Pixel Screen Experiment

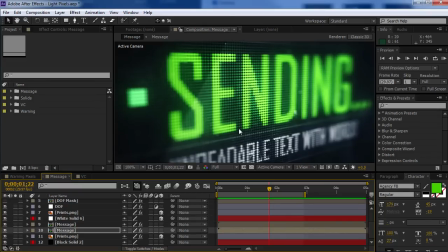(0:00)
Hey, what's up? Andrew Kramer here, videocopilot.net, and welcome back to another very exciting project file giveaway thing that I'm doing.
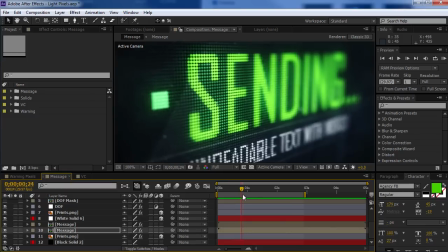(0:10)
Basically, I created this cool project file. It's kind of this like LCD pixel screen, and let's take a look.
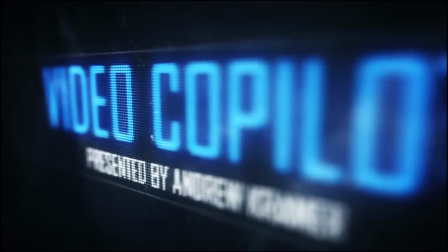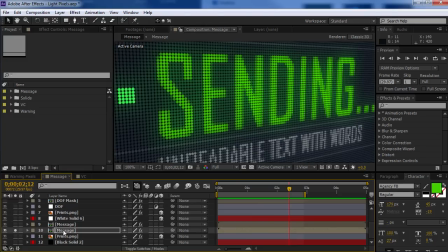(0:25)
So what's cool about it is that it's 3D, and it's all based on the CC ball action effect.
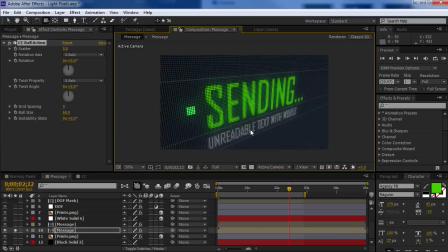(0:32)
And so what's nice is it's a 3D aware effect, so I can move around and I can actually get really close, and I'm not going to lose resolution.
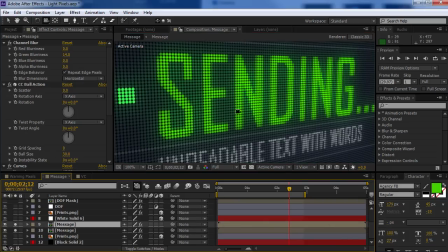(0:40)
I'm using a couple of copies of it to kind of give it a little bit more detail,
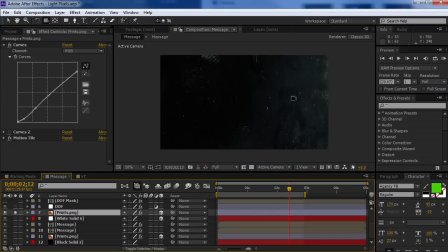(0:46)
and then I've got just a couple layers of some textures to give it a little bit of depth,
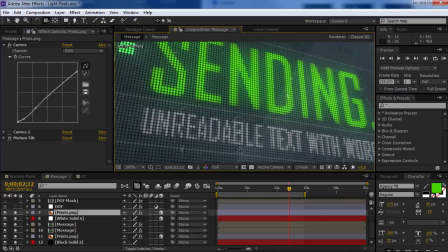(0:52)
as if as if we're kind of looking through a screen.
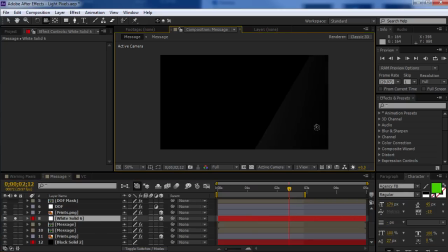(0:56)
And then you can also see I just have a simple reflection layer that just kind of gives it a little bit of a gloss. Now,
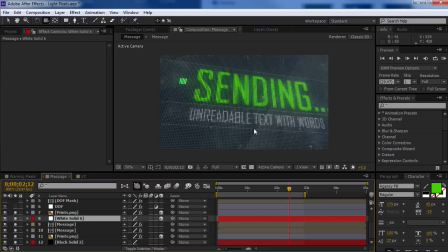(1:04)
the one tricky thing is the depth of field,
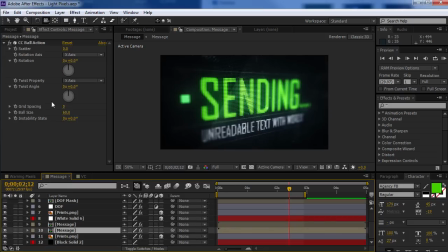(1:07)
because the pixel poly effect is not a depth of field aware plugin. It's only 3D. We had to improvise. So I have a adjustment layer with the camera lens blur effect.
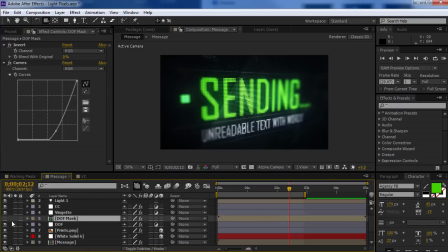(1:21)
Now, in order to get this to work, what you need is a depth mat. So I have a depth of field mask here, which is just a ramp. And basically what I've done is, once you set up the camera angle, so if I'm doing a camera angle like this,
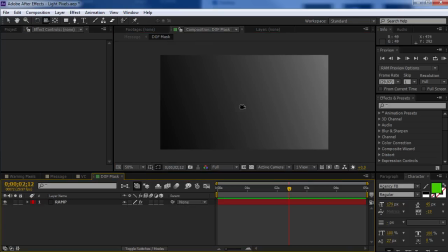(1:36)
all I need to do is go into the depth mask and set up the ramp to follow that angle.
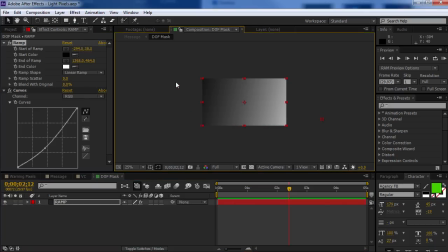(1:44)
So maybe something like that,
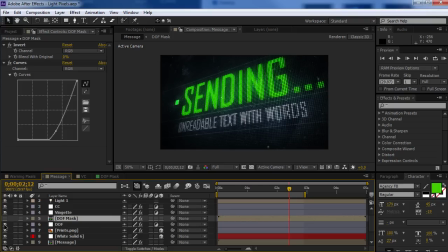(1:48)
in that sort of direction. And then when you turn on the depth of field, you'll get somewhat of a natural depth of field. And you can even change the focal point here by just adjusting this point. And it just creates a nice result.
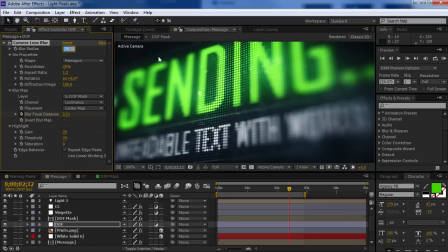(2:03)
So the blur radius right here, we could crank that up.
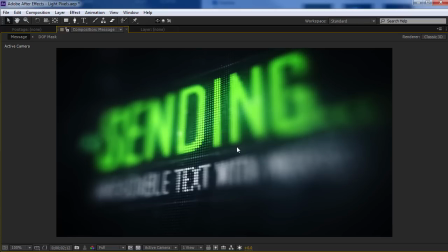(2:08)
Almost looks like a macro shot of a phone screen even.
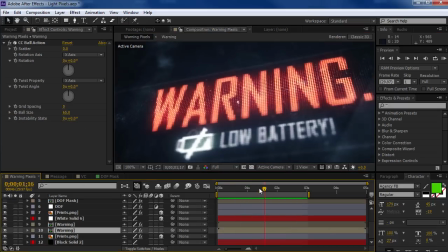(2:13)
So some cool stuff you can do with it. Here we have a low battery warning. And what you can do is, if you go to the comps with the CC ball action,
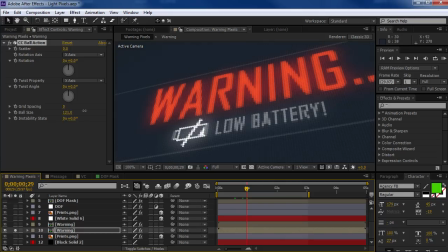(2:21)
you can actually change the ball size, which will sort of affect the way the pixels look.
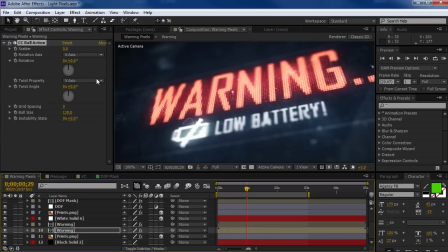(2:26)
So if you want to go for a more filled in look, you can make the pixels a little bit larger, even shut off the top copy that has kind of the higher brightness pixels. If you want this to be, a low end display, you could turn the grid spacing up.
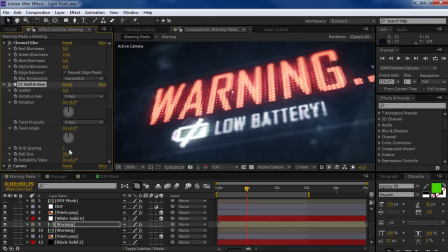(2:43)
So it kind of has a little bit bigger dots, but if you want the retina display, go down to zero. So either one of those will kind of create some slightly different looks. So play around with that for sure. Now, if you turn up the scatter amount, it actually kind of explodes out everywhere.
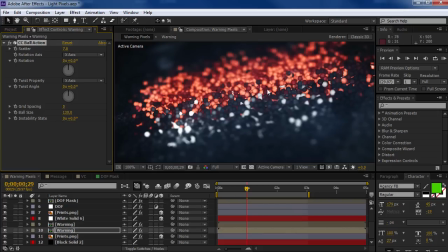(3:02)
So I don't know. Usually my phone just shuts off, but I've heard about phones exploding.
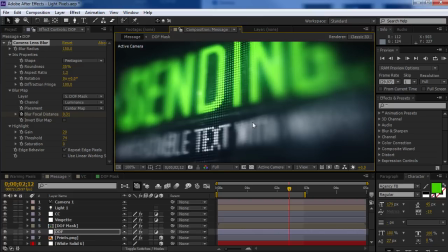(3:08)
So could be real. All right, I hope you guys like the project file. I'm Andrew Kramer, and we will see you next time.